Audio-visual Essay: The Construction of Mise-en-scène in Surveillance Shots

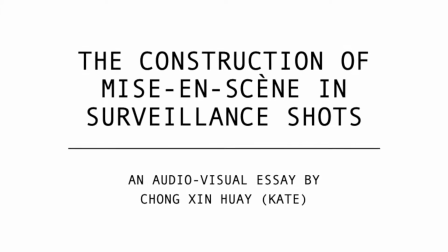(0:00)
Whenever we watch a film, unknowingly, we take in the surroundings of a scene and everything that's seen on screen.
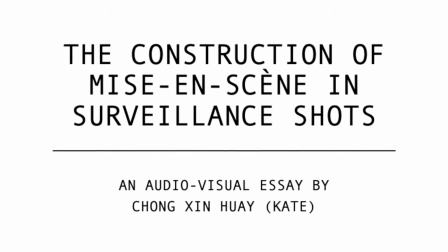(0:05)
Can the use of surveillance cameras and surveillance shots affect the mise-en-scène and change the way a narrative is presented?
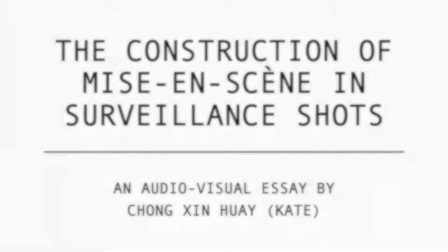(0:11)
Let's find out.
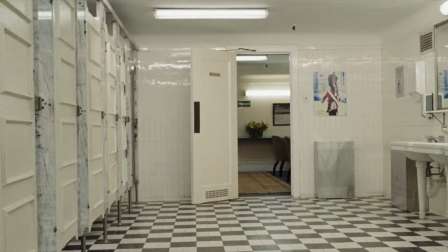(0:13)
National Treasure is a film about Benjamin Gates, a treasure hunter who faces many challenges while in the process of trying to clear his ancestor's name.
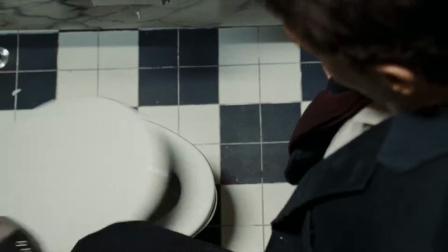(0:21)
These scenes which I have selected to analyze on takes place in London.
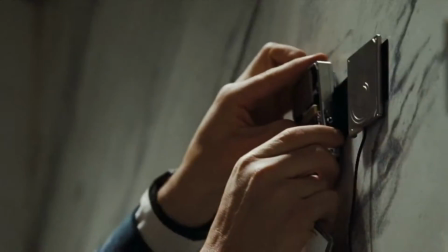(0:24)
The mise-en-scène shows us that Riley is in the toilet and his demeanor shows us that he is not there to just simply use the toilet for its sole purpose.
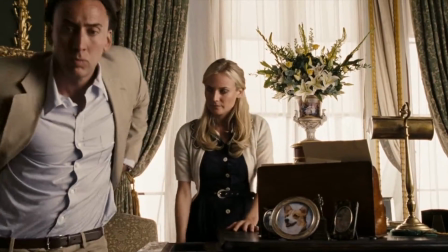(0:32)
The song and clean cuts give a sense of seriousness and urgency of the situation.
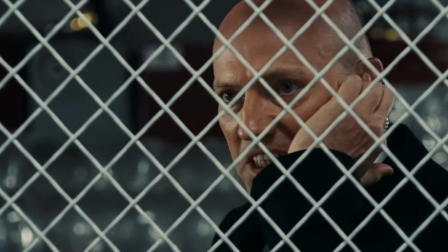(0:37)
In the toilet cubicle, Riley can be seen hacking into Buckingham Palace's security system, giving him access to the surveillance and alarm system.
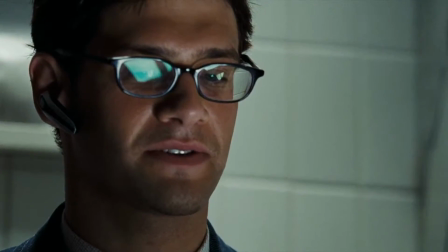(0:46)
This allows Riley to appear as someone of power as he monitors everyone's movements and even has the power to change the situation.
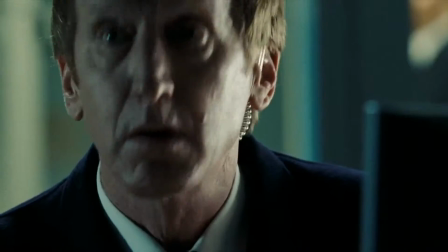(0:53)
According to Frightbug, the screen is a virtual window which dramatically alters viewers' conception of space and time.
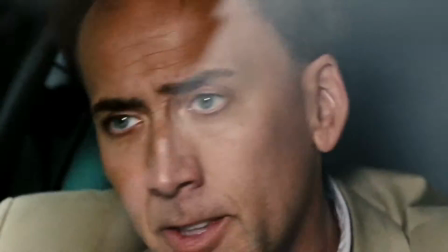(1:00)
Thanks to digital technologies and editing, this long scenario turns into a 40-second scene on screen.
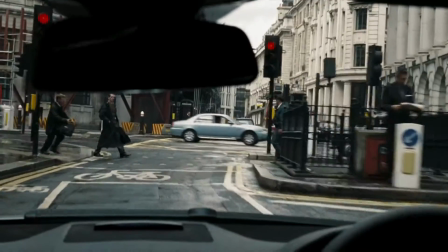(1:07)
Here, during a car chase, Ben uses the traffic surveillance camera by running a red light as he did not have a camera with him.
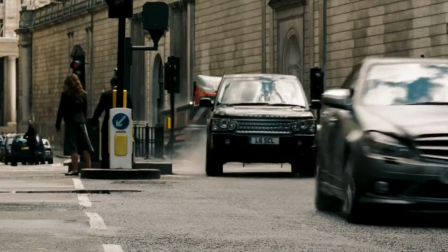(1:14)
In the heat of this hot pursuit, the breaking of laws and use of a traffic surveillance camera builds up the suspense of the scene.
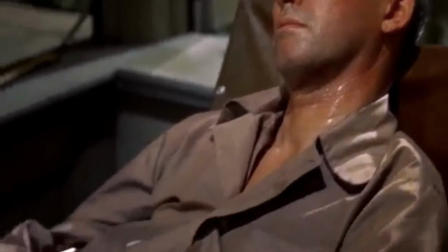(1:23)
Moving on to the next film, Rear Window. Rear Window is one of Alfred Hitchcock's masterpiece, a 1954 surveillance film.
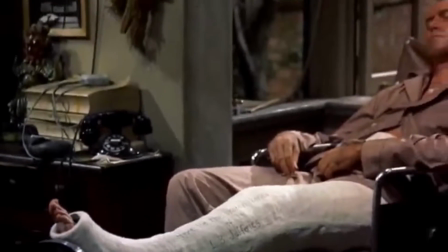(1:30)
This film tells us how Jeff learns about his neighbor's dark secret. The concept of this surveillance film is that we see everything through Jeff's eyes.
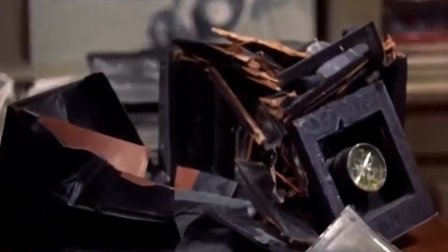(1:38)
His use of binoculars and a camera to spy on his neighbors explain the iris shots used.
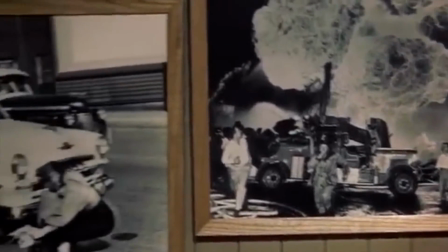(1:44)
It is to signify that we are viewing from Jeff's point of view. The setting for majority of this film takes place in Jeff's apartment.
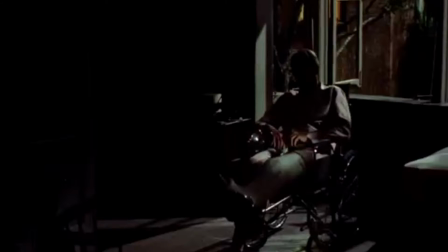(1:51)
In this scene where Jeff's custard leg is shown along with other objects in his apartment,
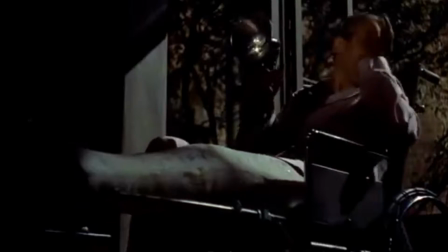(1:56)
just from that we can automatically assume that he works as a journalist and we can know how he got injured.
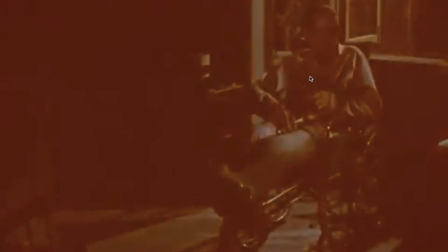(2:02)
According to Morrow, Hitchcock based this film on the Kuleshov effect,
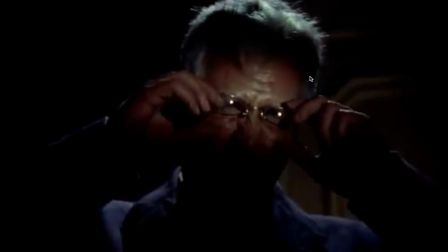(2:06)
where a medium shot or a close-up of Jeff is always shown first following shots of what Jeff sees, which in this case, his neighbors.
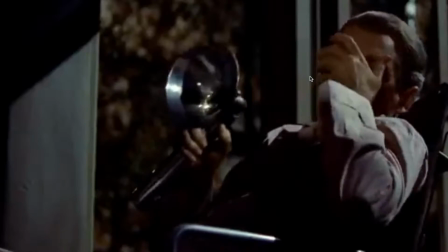(2:14)
The idea of a surveillance shot is to allow viewers to be able to relate with what the main character sees.
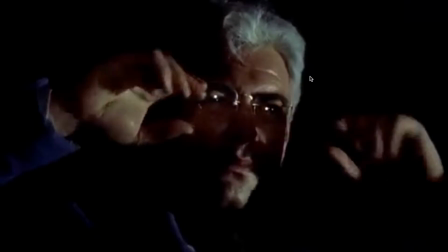(2:20)
Rear Window uses lighting to tell the narrative of this film.
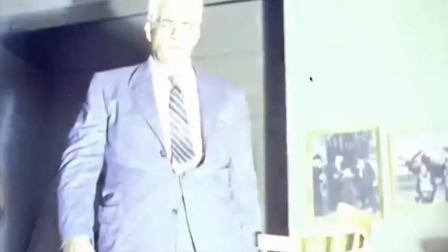(2:24)
Upon Jeff being discovered by Thornwald, the lighting gradually becomes darker, indicating suspense.
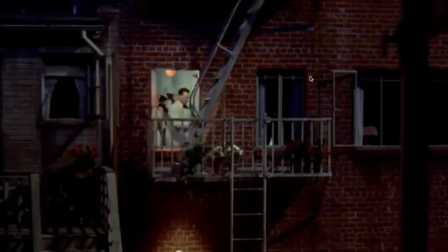(2:30)
Towards the end of the film, very little light is used to show only significant parts of the frame.
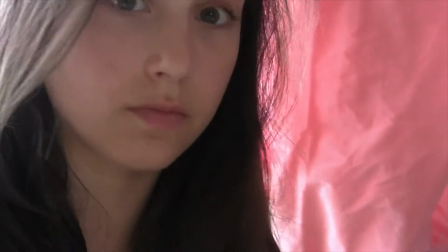(2:36)
Lastly, Paranormal Activity. Paranormal Activity is one of the most well-known surveillance films we know today.
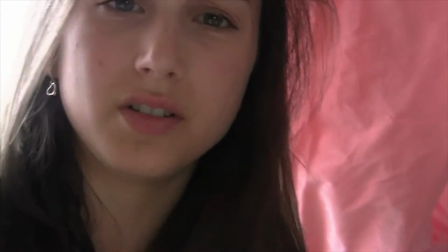(2:42)
Paranormal Activity 2's fixed cameras constitute a form of creative restraint that push the boundaries of cinematic narrative.
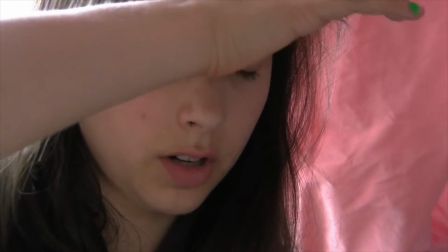(2:50)
The entire film is based mainly on surveillance shots.
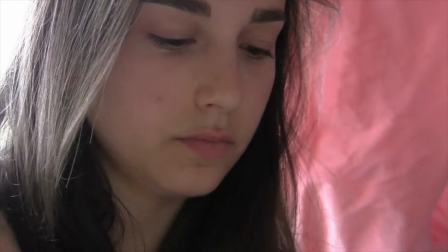(2:54)
Approximately 5 to 6 still cameras and one handheld camera were used to film the entire film.
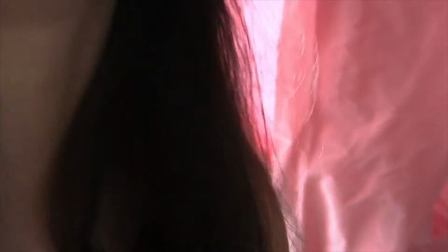(2:59)
In this film, people and things can be seen moving in and out of the frame because of the still shots.
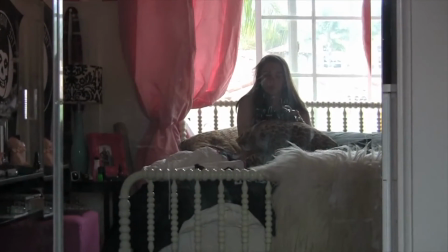(3:05)
According to Rhombus, there are 2 levels of film, the security footage and the footage shaped into a handheld footage.
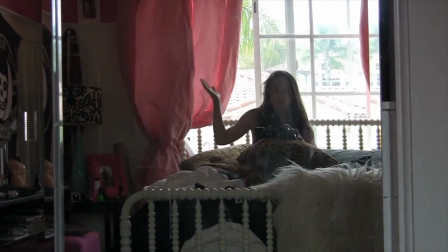(3:12)
The film felt rather realistic as only natural lighting was used.
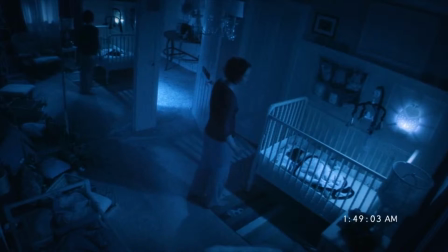(3:16)
It did not have 100% good lighting during the entire movie, and this allows viewers to be able to relate to their fears up to a certain extent.
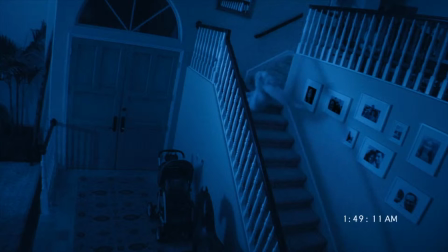(3:25)
The sounds were very subtle and nothing too dramatic if not necessary to preserve the nature of a surveillance film. This film also used only clean cuts when transitioning from one scene to another, besides indication of nights where fades are used.
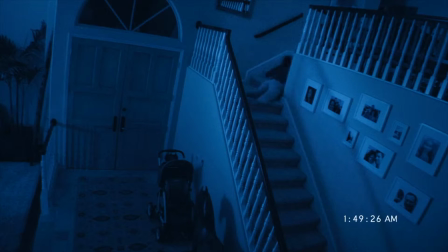(3:41)
Subtle sounds, movements, and shadows create suspense as subjects move in and out of the frame,
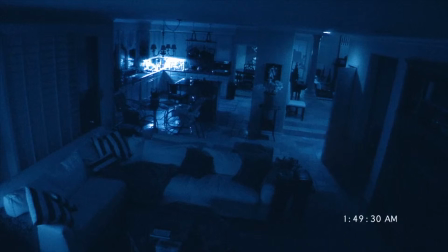(3:46)
as we as viewers do not know what to expect next. As it transitions from one frame to another, it slowly shows us a narrative without needing a dialogue.
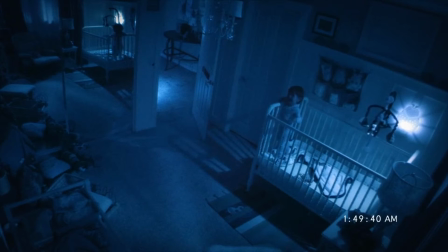(3:56)
Again, thanks to the possibilities of digital technologies,
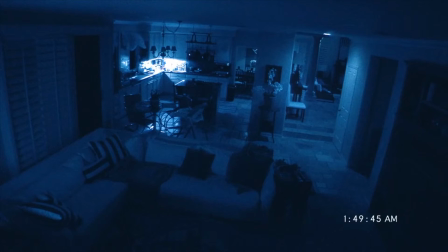(4:00)
a 2-month long of happenings has turned into a 1 hour 30-minute long movie.